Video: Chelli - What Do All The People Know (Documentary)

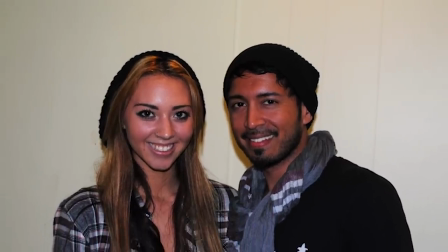So we met up with a producer, his name is Denzel Remedios, and he lived in Brooklyn at the time, and he actually produced the song,
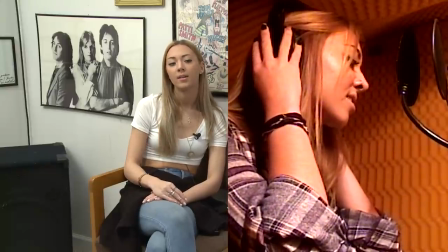and we recorded with him, and, you know, actually when we were recording,
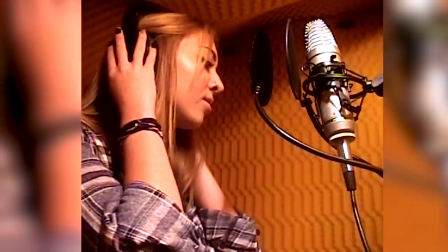you know, all the choruses I thought were the same, so on our way home I remembered I was listening to the song again and one of the
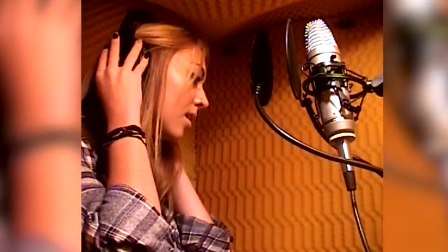courses were actually different so we drive all the way back to Brooklyn and I had to record that whole part all over again so after you know the song was done he sent us a rough draft and you know sometimes when you said you know you got to fix and tweak things so we fixed a little bit of it and it was awesome he did an awesome job and so we the song was done we know we needed
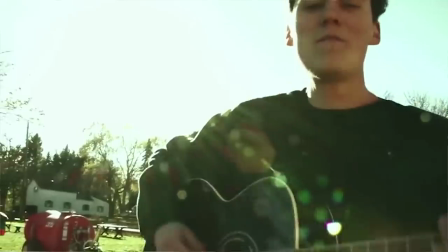a music video because that's really important nowadays so my cousin Brian Sela is the lead singer of the group the Front Bottoms and he has a lot of music videos and we liked a lot of them so we asked him you know who shot it and he said Steven so he was their camera guy and we came up the whole bunch of ideas and we wanted to make it 80s and modern at the same time, so we did a lot of green screen shots and a lot of 80s backgrounds. We did the green screen at Steven's studio, and it took a really long time.
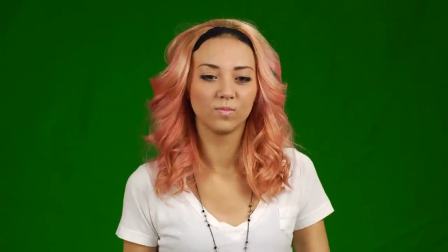We had to go through outfit changes, accessories, makeup, hair. Everything was kind of 80s in a way. Green screen was very difficult.
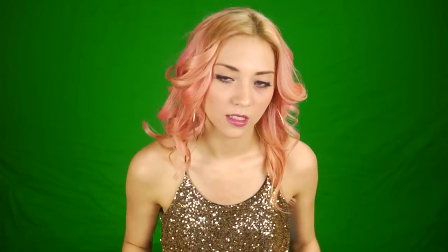The amount of times that I think Shelly had us sing that song about 20 times because she had 20 different outfits on.
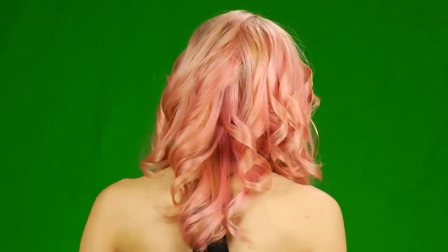Each clip of that scene, if you realize, is a different earrings, different top,
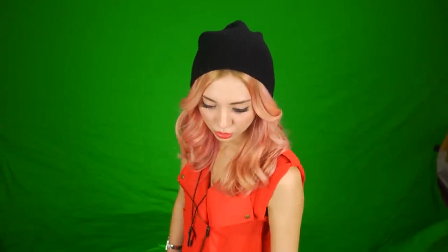different clothes, different hairdo, different makeup.
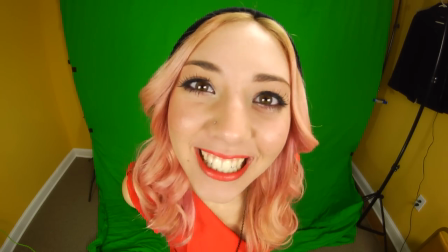And that was a main part of the whole video is because that's what we wanted to make as a strict 80s theme.
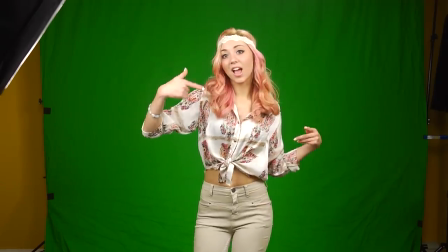We really wanted to incorporate two things. We wanted to incorporate the 80s sound, which the song really does have, along with a very current music beat. So as that was done, that took a while, and then we wanted to do like a party scene, because I'm a DJ,
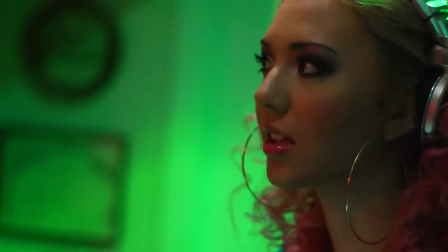we wanted to kind of include that in the music video,
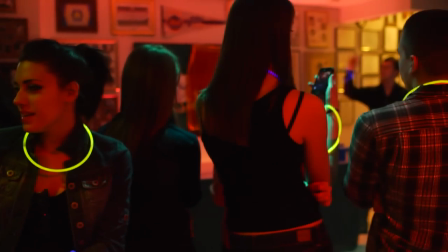so we shot that in my basement. we did we change a lot of lights to make it look funky we did a lot of disco lights and laser lights because we want like I said more 80s and modern at the same time and we put an ad in the newspaper because we wanted a lot of people here there were so many people and you know we can only have a limited amount of people and we had to have them sign waivers and you know we wanted to make it look
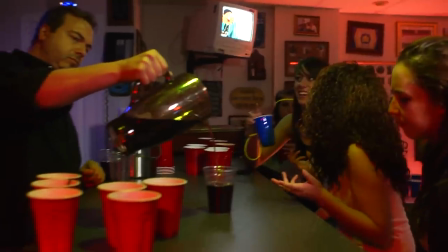kind of like teenish adult ish in a way and we had a lot of red solo cups.
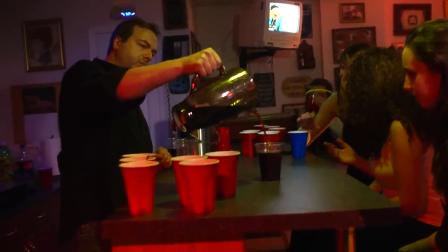The red solo cups turned out to be a big problem. It was part of our scene. It was the party scene. We needed to have it. You know, kids go to a party that's what they use. They use red solo cups. A lot of the parents did not like that at all so they wouldn't allow their kids to be in it because we had beer pong and
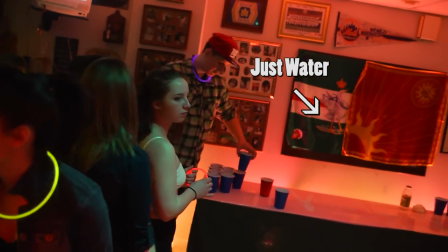you know it was like a party because I'm a DJ and they didn't like it So we had to get a lot of the kids out and, you know, that's just how it went. So we were really limited at that point. Nevertheless, we had to scrounge around last minute and get at least 50 people to come in as extras because we lost all our extras. You know, half the children that were coming in, the teenagers, were 16, 17 years old, which was what the video was based on.
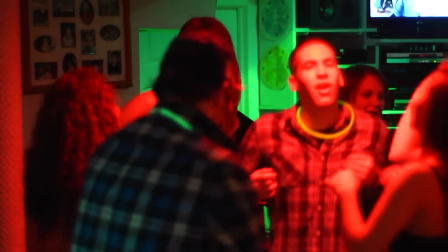It was based on a 17-year-old having a party in their house, in a basement, you know, having a party.
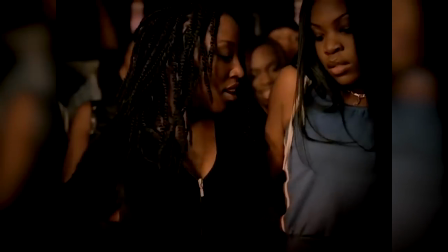What came up with the idea for the party scene was Sean Paul had his video,
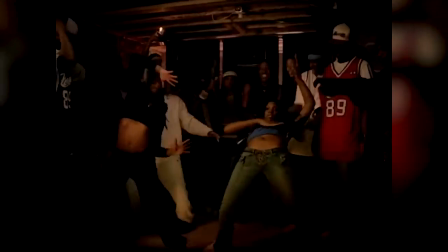Get Busy, and we decided to kind of take it from that, and that's how we did the party scene.